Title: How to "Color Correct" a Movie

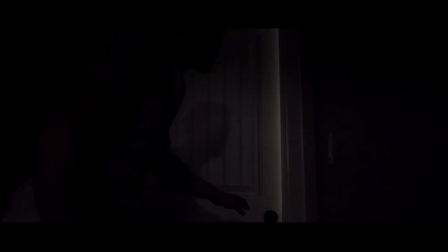(4:02)
So what we should have done, turn off the lights, get the background dark the way I wanted it to,
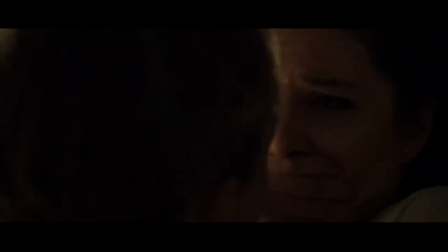(4:08)
and then just have a light closer to her that's that key light lighting that main character.
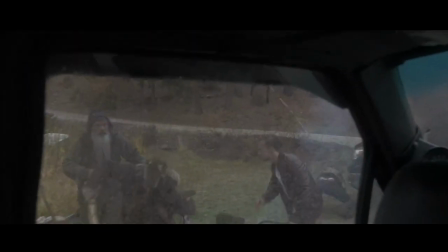(4:16)
Okay, so here's an image where the original scene was shot on a cloudy,
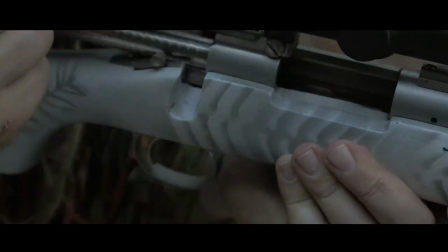(4:22)
rainy day, but we're having to get some pickup shots where we get some close-ups.
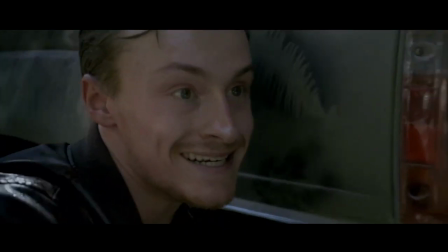(4:27)
The biggest problem here is that we have some really bright light on the main actor's shoulder and his hair. Again, I just didn't, you know, it's like, oh, that's not going to be that big of a deal. It is definitely a big deal.
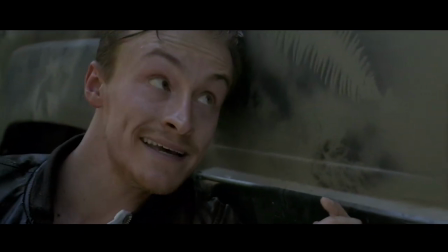(4:41)
I should have definitely taking the time to get something to block that sun, to put him in shadow completely, so there's no sun directly on him. The main point, again, is to think about contrast, okay? What is the background like? Light, dark? What's the light as it's hitting the face and the shadows of the face think of think again like I said think in black and white if
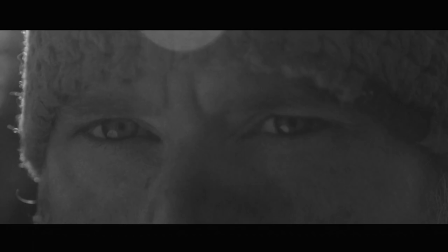(5:12)
you get your light and your shadow your highlights and your your lowlights if
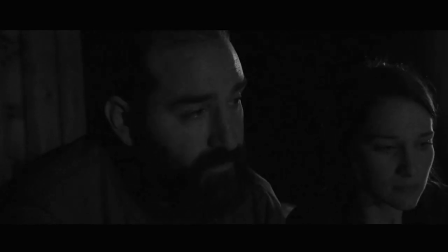(5:20)
you get those where you want them to be then doing your final color grading is
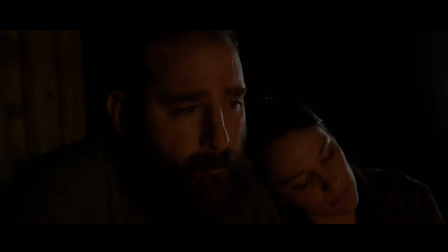(5:27)
going to be a whole lot easier to do and
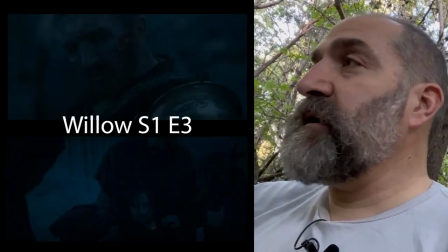(5:31)
if you're gonna have a scene that's really dark maybe it's a night scene like for example this scene
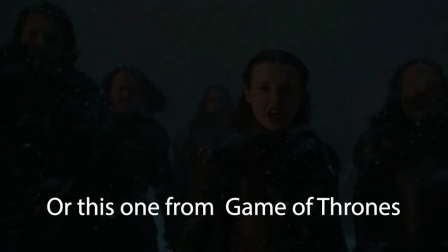(5:36)
from Willow there's a lot that can be dark but
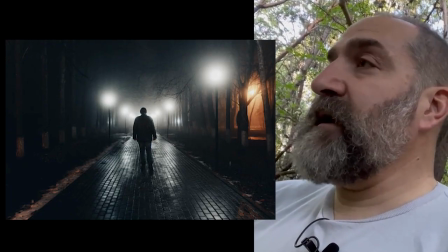(5:42)
there has to be highlights if there are no highlights
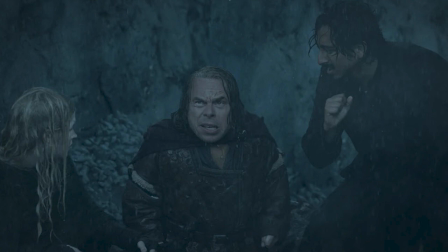(5:46)
especially if you're shooting like night for day if you have no highlights and then you darken everything you won't be able to see
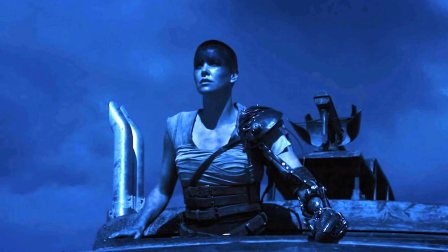(5:53)
anything but if you have highlights something that's even a little overexposed then when you darken it down those highlights will
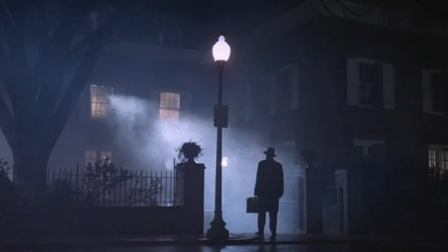(6:04)
jump out and even on a really dark screen, people will still be able to see where your characters are.
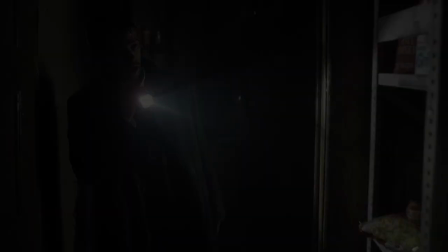(6:12)
They'll still be able to see how they're moving.
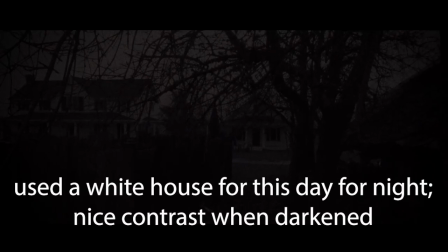(6:14)
They'll still be able to see what's going on if you at least have some highlights in your image. So, hopefully that's helpful.